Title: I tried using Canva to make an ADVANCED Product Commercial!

Now, this is where Canva Pro really comes in handy.
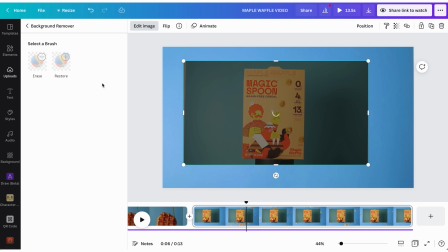(4:11)
I'm going to select our photo and use the background remover tool, and this will automatically detect the background behind the box and remove it from our shot.
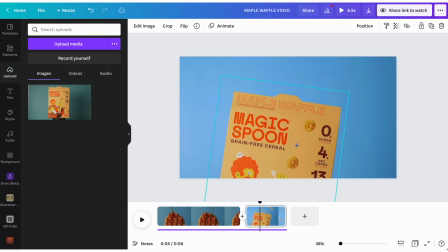(4:19)
Now we're just gonna adjust the size and the position rotation of our box so that it's somewhere in the frame that we like. And to give the cereal box a little more movement, I'm going to add this drift animation. Looking pretty good.
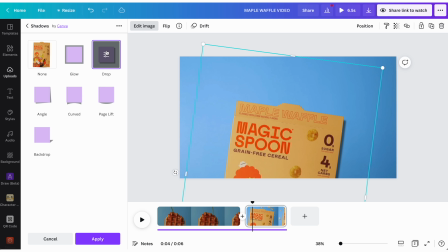(4:30)
I think I might also add a drop shadow to our box. This just ties everything together a little bit nicer. And here is our cereal explosion. It's pretty amazing when you consider that what we just did is a fairly intricate compositing technique all done within Canva.
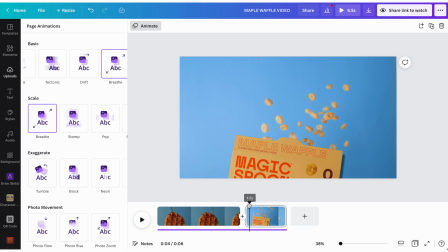(4:43)
Now to tie these first two shots together a little bit better, I'm going to add a transition.
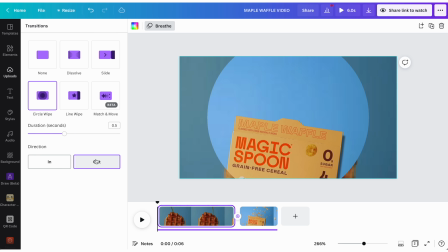(4:48)
I personally really like the look of a fast circle wipe transition on the out direction.
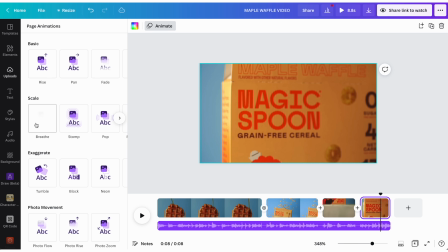(4:53)
Next, we've got these two label shots here. Very simple. We're just going to add the breathe animation to both of these just to give them some more life, some more movement.
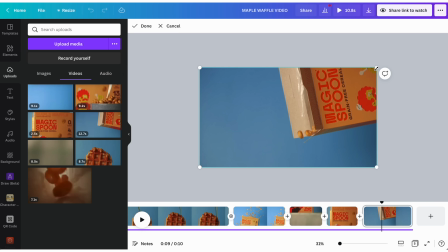(5:00)
Then we're going to move along to this first pouring shot. I'm going to double click on the video here and I'm going to start increasing the size, move it over just a touch.
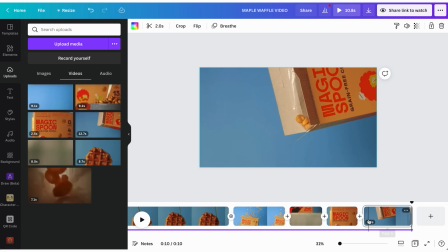(5:08)
And I think that this framing looks a lot better. And like our other shots, I'm going to add the breathe animation. And now moving along to the Pro Blends shot, and I do actually have an idea for this because this shot is a little bit longer than the others.
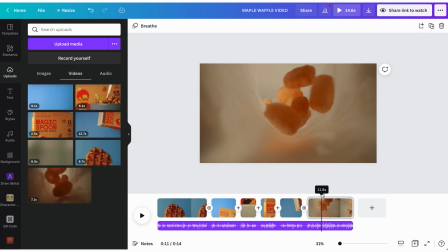(5:19)
I'm going to start by adding another one of those circle wipe transitions into the shot, and then at some point in the middle of the shot, maybe on the beat of the music, I'm going to split the clip.
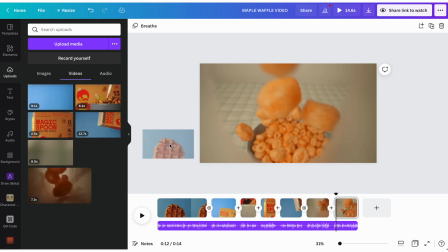(5:27)
On our second part of that Pro Blends shot, I'm going to bring in our waffle shot once again,
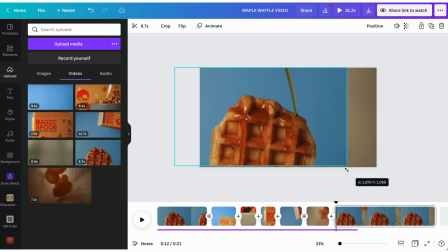(5:32)
and I'm just going to tweak the framing so that the waffle is on the left side and we have this sort of split screen.
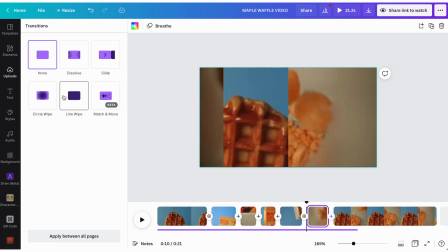(5:37)
And now to transition from that first probe shot that's taking up the whole screen into that next shot where it's that split screen,
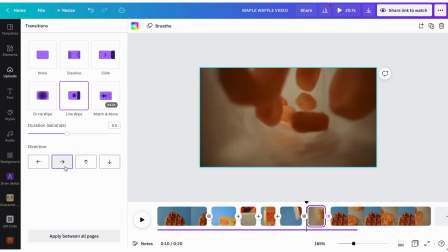(5:43)
I'm going to use the line wipe transition, making sure that it's on the right direction.
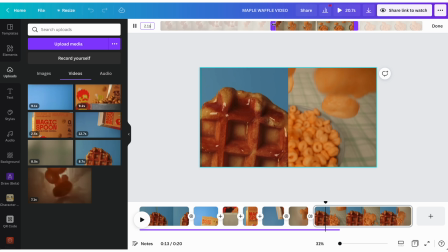(5:48)
We can select the probe shot and use the trim tool to adjust the in and out points to make sure that the two shots line up. And this is looking pretty cool. I feel like this is a good opportunity to really highlight the flavor profile of the cereal.
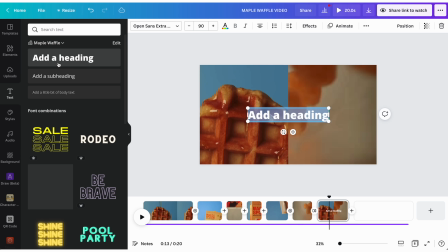(5:59)
So let's get creative with some text here. I'm gonna add in a text heading and type in maple waffle, all caps.
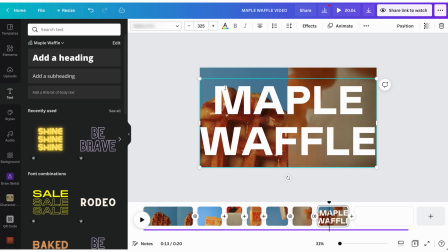(6:04)
I'm gonna change the font to the one we added to our brand kit.
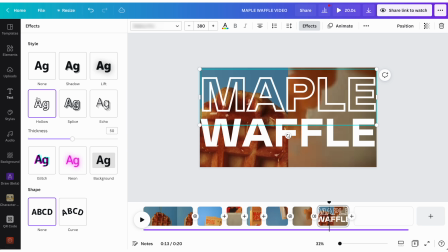(6:07)
And using our text effects, I'm going to set maple to the hollow effect and then waffle to glow.
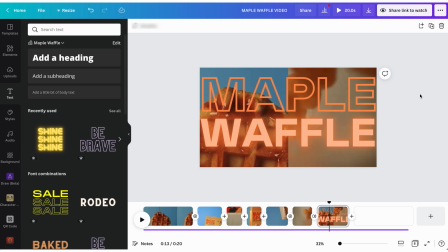(6:13)
I'm gonna change the color to orange to match the rest of the video. And finally, I'm going to add the breathe animation to the text.
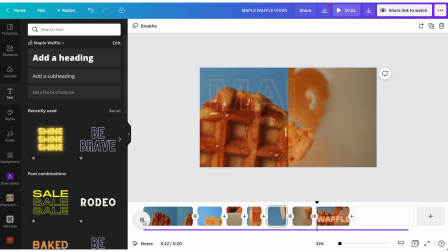(6:20)
And here is how that whole Pro Blends shot and transition looks. That's pretty awesome if you ask me. Now we're gonna move along to our milk pour shot.
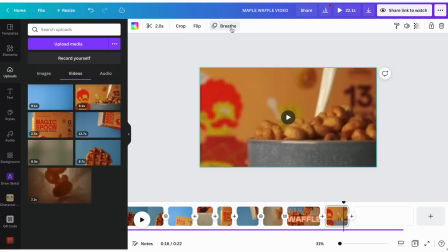(6:28)
Very simple stuff here, might adjust the framing a little bit, but we're gonna add the breathe animation once again, just for that subtle push-in, makes it more dramatic. And now that we're done with all of our video footage, it is time to create a nice ending shot.
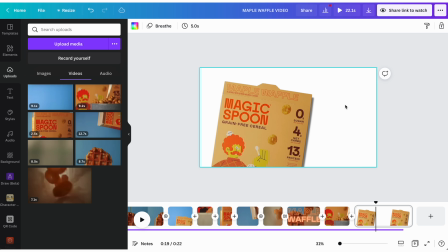(6:40)
So I'm gonna copy and paste that photo of the box that we used before, and I'm gonna put it in a position where it's kind of large and taking up a good chunk of the frame.
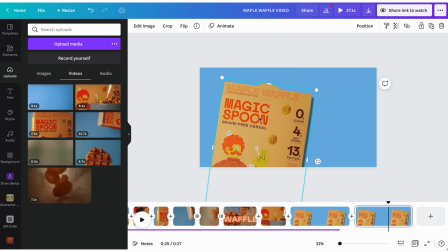(6:47)
And I'm actually gonna go ahead and right click on the shot in the timeline here and duplicate it and move our box to the other side of the frame a little bit smaller.
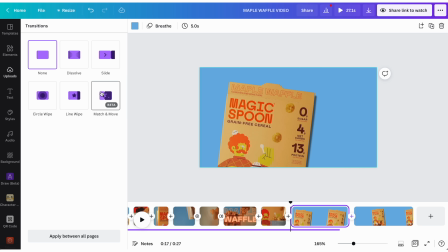(6:55)
And now we're gonna add a transition between these two shots. This is the new match and move transition. It will automatically detect the box in the two different frames and move it across almost like a keyframe.
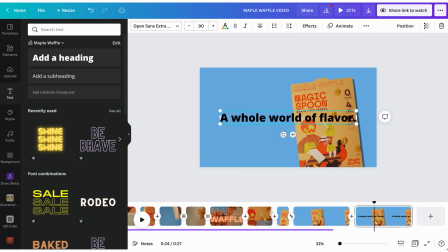(7:06)
That looks pretty good. So we're just gonna duplicate the second shot now and add some text. And I'm just gonna go into the graphics here and add some twinkly stars to spice this up.
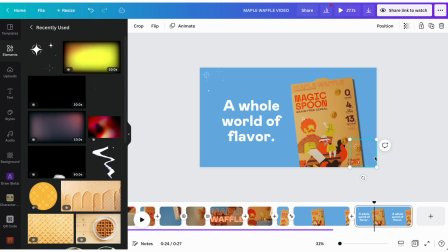(7:14)
We can copy and paste those all throughout the three frames. And once we play that back, this is what it looks like. Now it is time to add some sound effects. So Canva actually now has 89,000 sound effects built into the platform, all from Epidemic Sound, which is incredibly useful for bringing life to your videos.
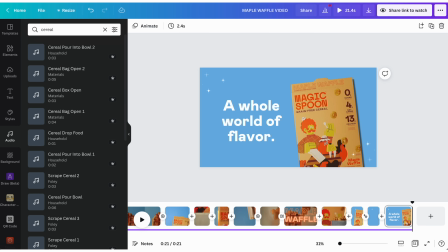(7:30)
I can start by typing in cereal, and we've got a bunch of cereal pouring sound effects that come up.
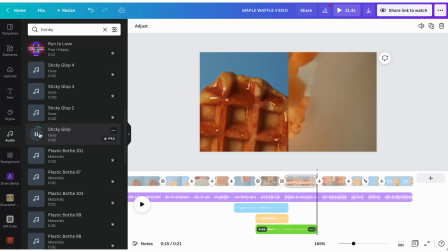(7:35)
We can choose a bunch of these, so we'll just start bringing those in. There's also this weird kind of glop sound effect for our maple syrup.
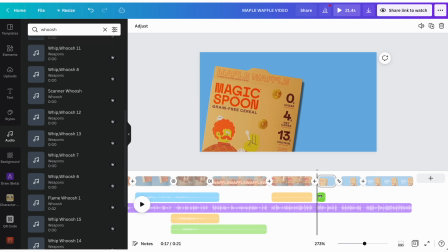(7:41)
And of course, we're gonna get an explosion sound effect for our cereal box explosion. And I'll just continue to go through these and add more sound effects where I see fit.
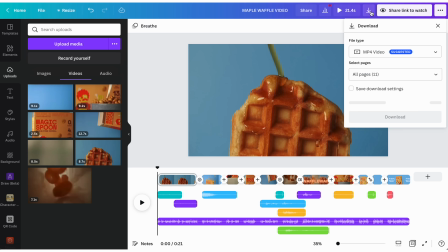(7:49)
And once we're happy with the way everything looks and sounds, we can go up here to export our video, and here is the final result.